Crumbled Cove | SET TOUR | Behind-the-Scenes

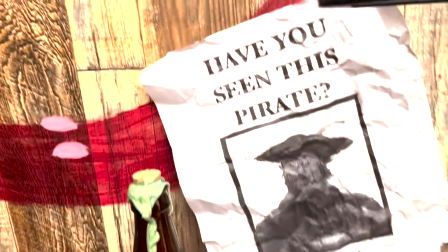0s
I wanted this show to be in person. I really wanted to make sure that people were interacting with each other on screen, interacting with the environment around them,
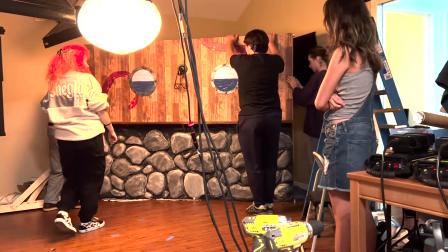7s
and I tried my best to bring that to our designs.
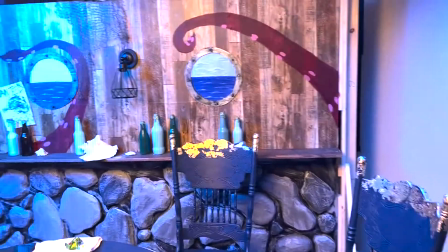11s
We all were so happy to watch the story come together, and we're so happy to be able to share it with you now. Hi guys, I am Madigan. I am the creator and game master for Escape Artists. I'm Josie, and I was one of the production designers on Escape Artists. And I'm gonna walk you through our set build process.
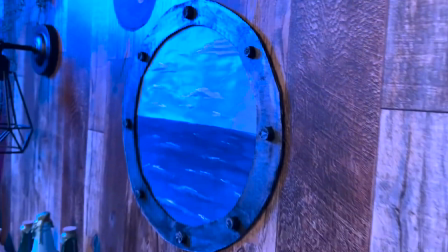32s
When I first started conceptualizing the set with our production designers, I knew it was really important to emphasize the immersive elements of it.
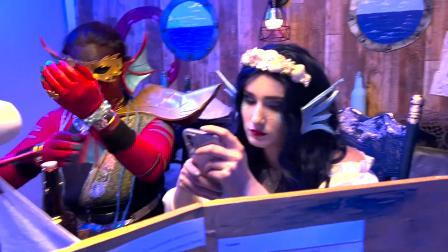41s
I was talking with Madigan about how to create the sets,
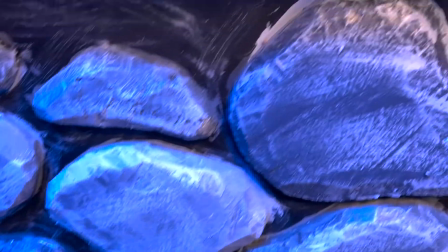44s
and we really wanted to capture that sort of piratey, tavern-y feel and really just create an immersive environment for our players. We already had cosplayers that were gonna look exactly like their characters, so we really wanted to make sure that it also matched the environment that they were in.
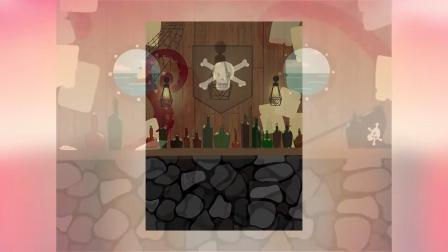60s
John and Josie, our two production design leads, really took charge on coming up with sketches of the space,
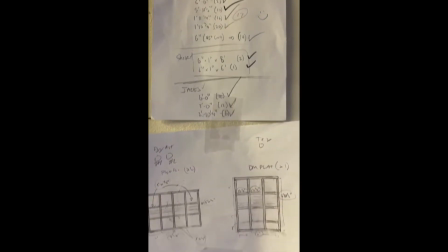67s
what we wanted the flats to look like, and what we wanted the table to look like. Creating the flats themselves took about 3 days.
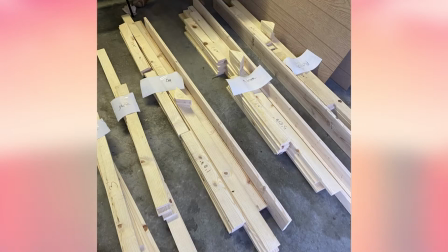73s
Together we went and we got all the wood pieces. I think there are over 80 pieces of wood that went into building all 3 of the flats.
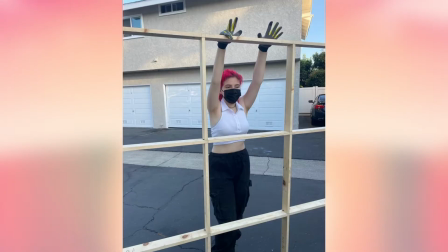80s
And we spent hours nailing and drilling pieces together so that we could create this set for the Escape Artists. Each flat was built from scratch. John and Josie, they actually put together each flat. We used a lot of homemade elements. Our cast member Ripley actually helped design the portholes and paint them.
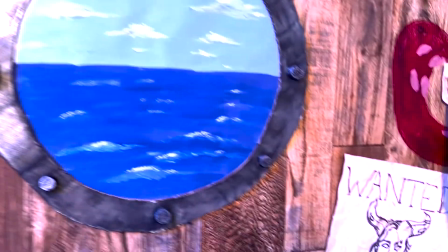99s
And we tried to come up with innovative ways of making things like rivets and just really detailed things that would really pull the set all together. Because the set was a stationary set, we were able to really consider the backdrop as something that we wanted to enhance the visuals of our set.
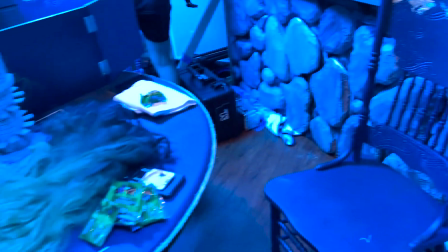117s
So when you're watching the show,
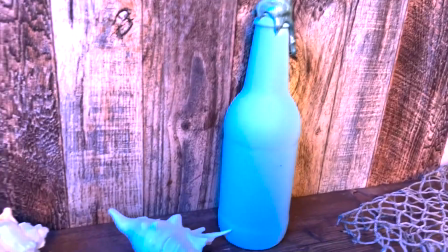119s
you're gonna look maybe in the background and see that we have bottles that have been wax sealed and posters with some hints of some plot stuff. And it was really fun to think of all those different Easter eggs to sort of place behind us, since we knew that we weren't really gonna be moving the entire time.
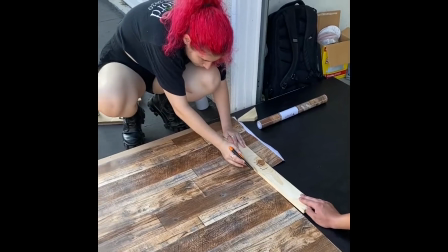133s
The set design itself was a process of about 3 weeks, working on building the flats, on getting all the pieces designed.
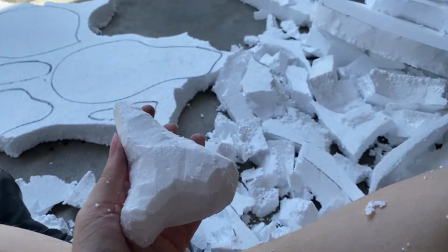140s
Cutting the rocks themselves took about 2-3 days.
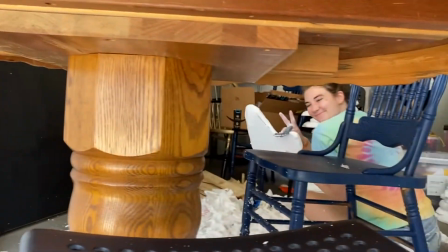144s
We had cast members, crew, all sitting on the floor with their own box cutters, carving rocks, and we tried to make the best of it.
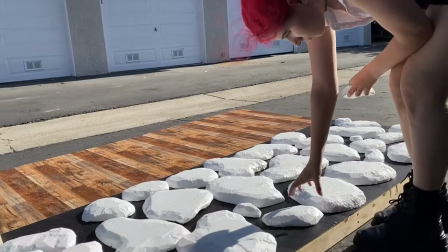153s
We put on music and we laughed, and we made sure that we were trying to give it our all, even though we were working in these sweltering California heats. Set build was fun because we had so many different departments coming in helping out.
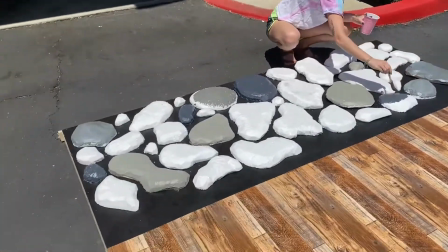165s
We had some of our actors, we had some of our production crew, along with our production designers, all sort of pitching in and making sure that we had the best possible set we could possibly make. As far as the top piece, which was the piece that was seen the most on set, we installed a shelf that we stained to match the wood wallpaper that we had bought. And with all of those bottles that we had saved and repurposed, we adorned the shelf in shells donated by cast and crew,
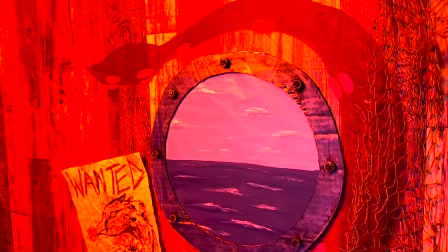191s
using things like museum putty even to make sure that everything was safe but still secure enough that we could walk around set and not risk tripping or falling or breaking anything.
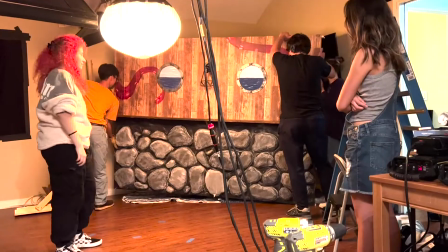202s
I've personally dreamed of having a set like this for years,
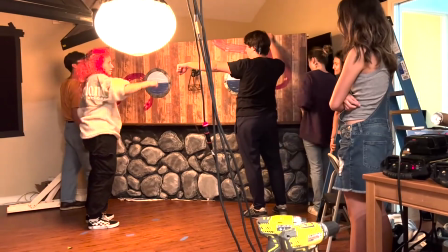205s
so watching it come to life right before my eyes and getting to help out with the entire process was just absolutely magical.
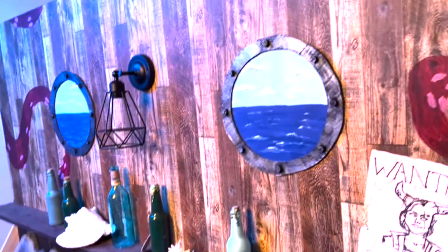212s
We created wanted posters from just regular printer paper that we would tea stain and bake.
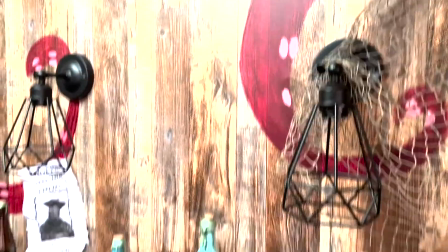219s
We bought sconces that we tried to find that would fit the D&D theme, not making them too modern, and installed those themselves with light bulbs that were self-lighting so that we didn't have to worry about all the other extra electrical problems, which really added the finishing touch of making it seem like it was a real wall and a real tavern. We had a lot of artists on this set, and so it was really great to call on all of their different strengths and skill sets to bring the very best set we possibly could to life.